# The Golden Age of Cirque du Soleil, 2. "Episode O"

And this is emotional contrasts in sound and lighting.
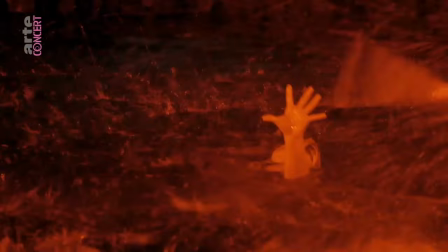16:43 Of course there's plenty of joy and elation that you'd expect in a circus show, but let's not forget that the opening act has people swimming through murky,
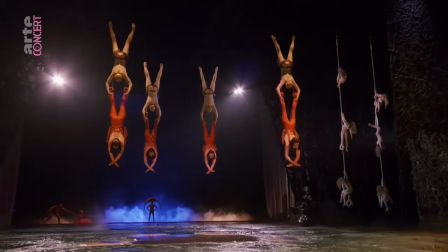16:52 unlit waters and drowning. There's also women unconscious hanging from ropes that are lowered into water.
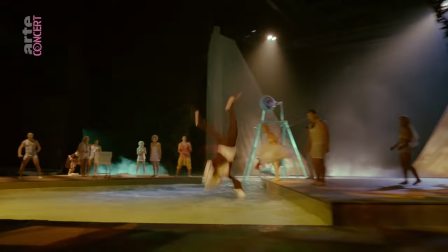17:05 We also have a woman who's so heartbroken and jaded that she dives into the water never to return were it not for a daring rescue.
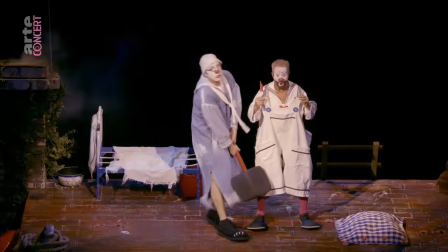17:16 We have a celebratory funeral. The clowns provide yet another contrast.
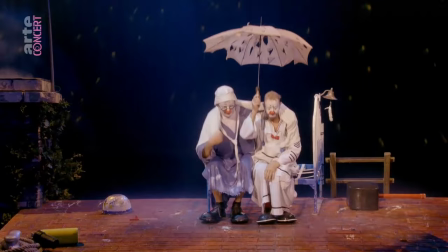17:22 They're doing dick jokes and potty jokes and they really help to remind people we're just having fun here.
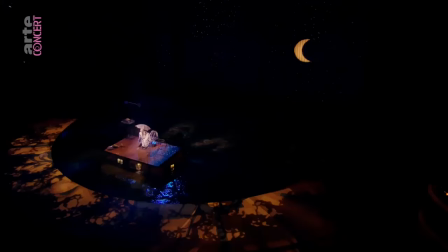17:29 Franco was very concerned about coming off as overly pretentious or overly self-important.
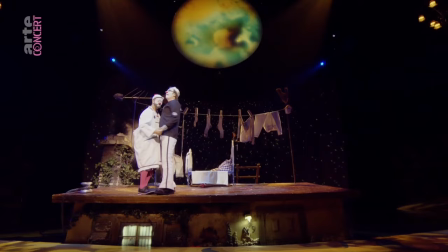17:35 They're very sympathetic characters, these two lonely people out on the ocean together and they also refer back to the history of Cirque
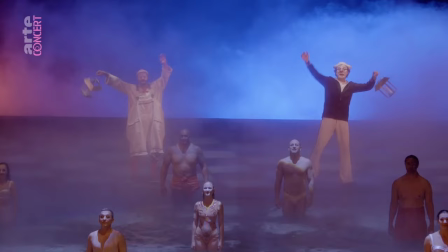17:43 du Soleil as always having this sort of humble roots of street performance and clowning.
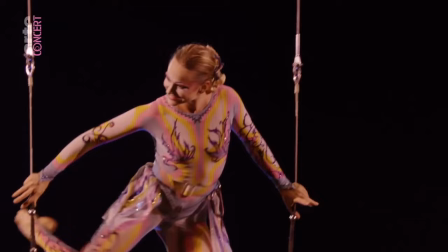17:50 From a sound perspective, there are moments when you have only one instrument.
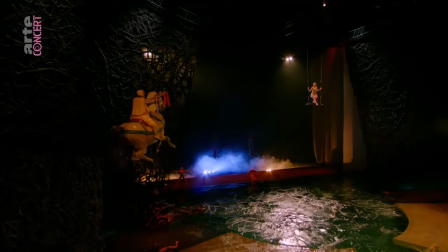17:55 It's very meditative, very quiet, but
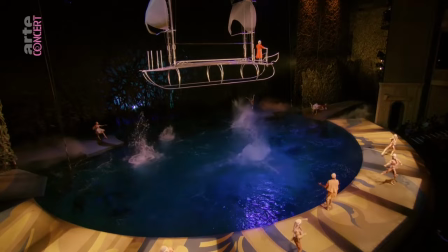18:02 of course that contrasts against moments of thunderous music.
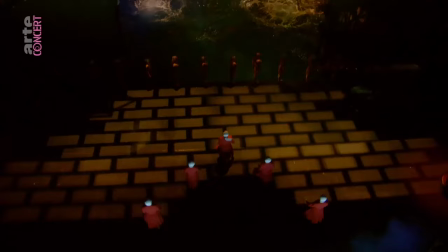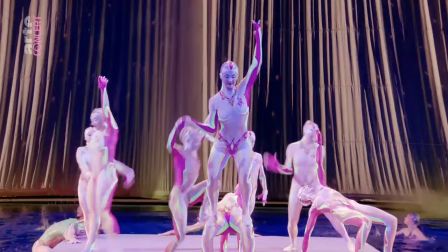18:14 And with lighting we have moments where the stage is bathed in bright light, and moments where the only light comes from open flame.
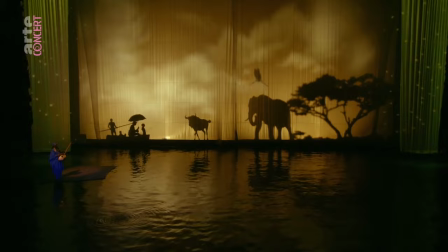18:23 And yet another contrast being lit from behind in this beautiful shadow play. I will also say it's not just that there's a huge variety of these things, the transition and the ordering feel very delicate. In a moment of high tension you're relieved to then flow into a calmer moment.
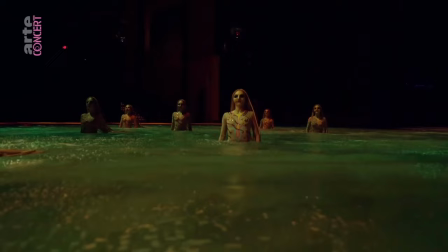18:43 In this scene we transition from the shallow calm watering hole into a toxic
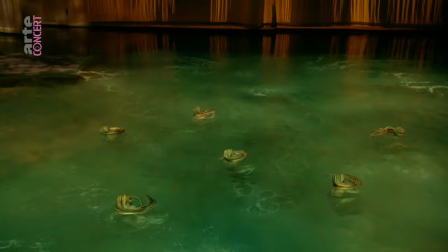18:49 looking swamp and you get a bit of a chill when these mermaids turn towards the audience with their sunken eyes.
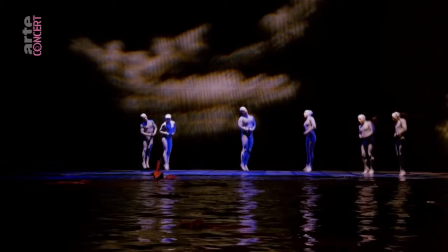18:56 Much later in the show, another transition, the mermaids appear out of the black water to exit the pool,
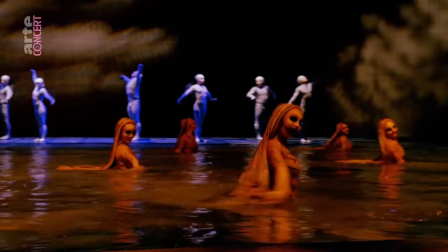19:02 much less menacing than when they arrived and they join the zebras and the married women on stage.
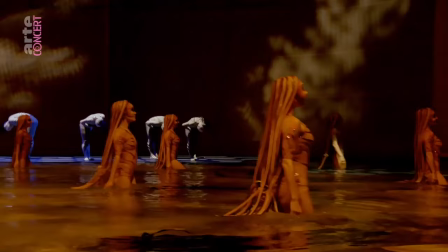19:08 Another interesting transition in mood. Another element is mysticism and religious references.
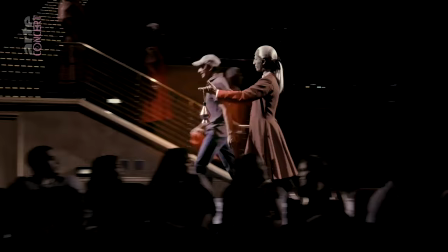19:18 Certainly in O you see a sensor at the opening of the show. This is something that's typically used in a religious ceremony.
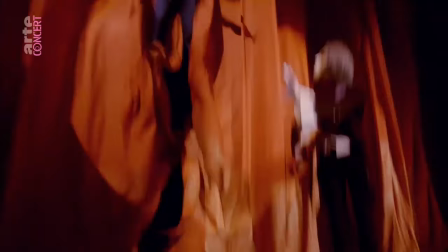19:24 You see a cross on the waist of one of the characters.
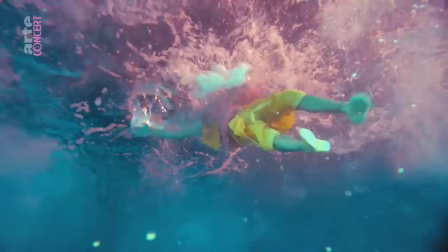19:28 They take an audience member, they drop him into the water, and then they transform him, which I view as a baptism.
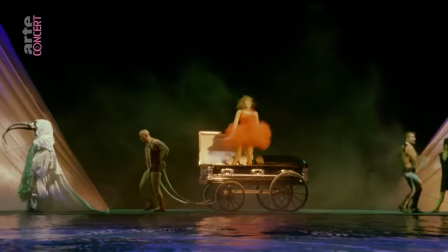19:36 There's references to death. There's a funeral in this show. There's a wedding in this show.
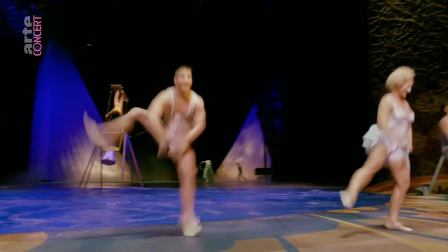19:41 Those are religious ceremonies that mark milestones in the human life. It's also worth noting that the wedding and funeral happened at the exact same time.
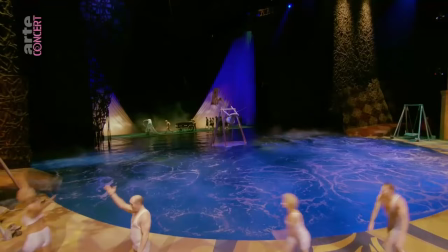19:49 This brings another symbol of duality. This wedding bell here, this church bell here, could signal either a wedding or a funeral. Big lofty questions to be asking when it comes to a silly circus show.
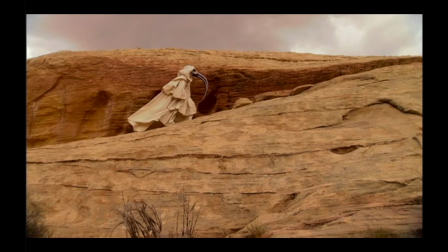20:01 Franco was aware that people have an innate need for mystical or religious understanding of the world.
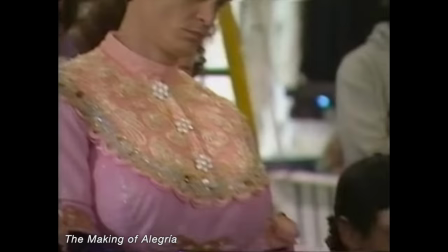20:06 He refers to the theater as a cathedral or a church and he wanted to create a mythology around the performers.
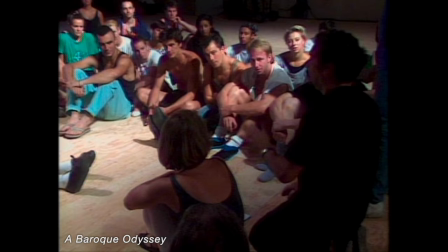20:11 It's become a cathedral this, okay? It's helped us to build images. This studio will be really a church. I said to the artists earlier this year, my challenge is that when people meet you in the street, they are really intimidated by you. By creating a way to get out of their way, it's by creating a certain myth, perhaps.
Like the circus is already a myth. The next element would be a real desire to focus on human beings, not on technology and not on machinery.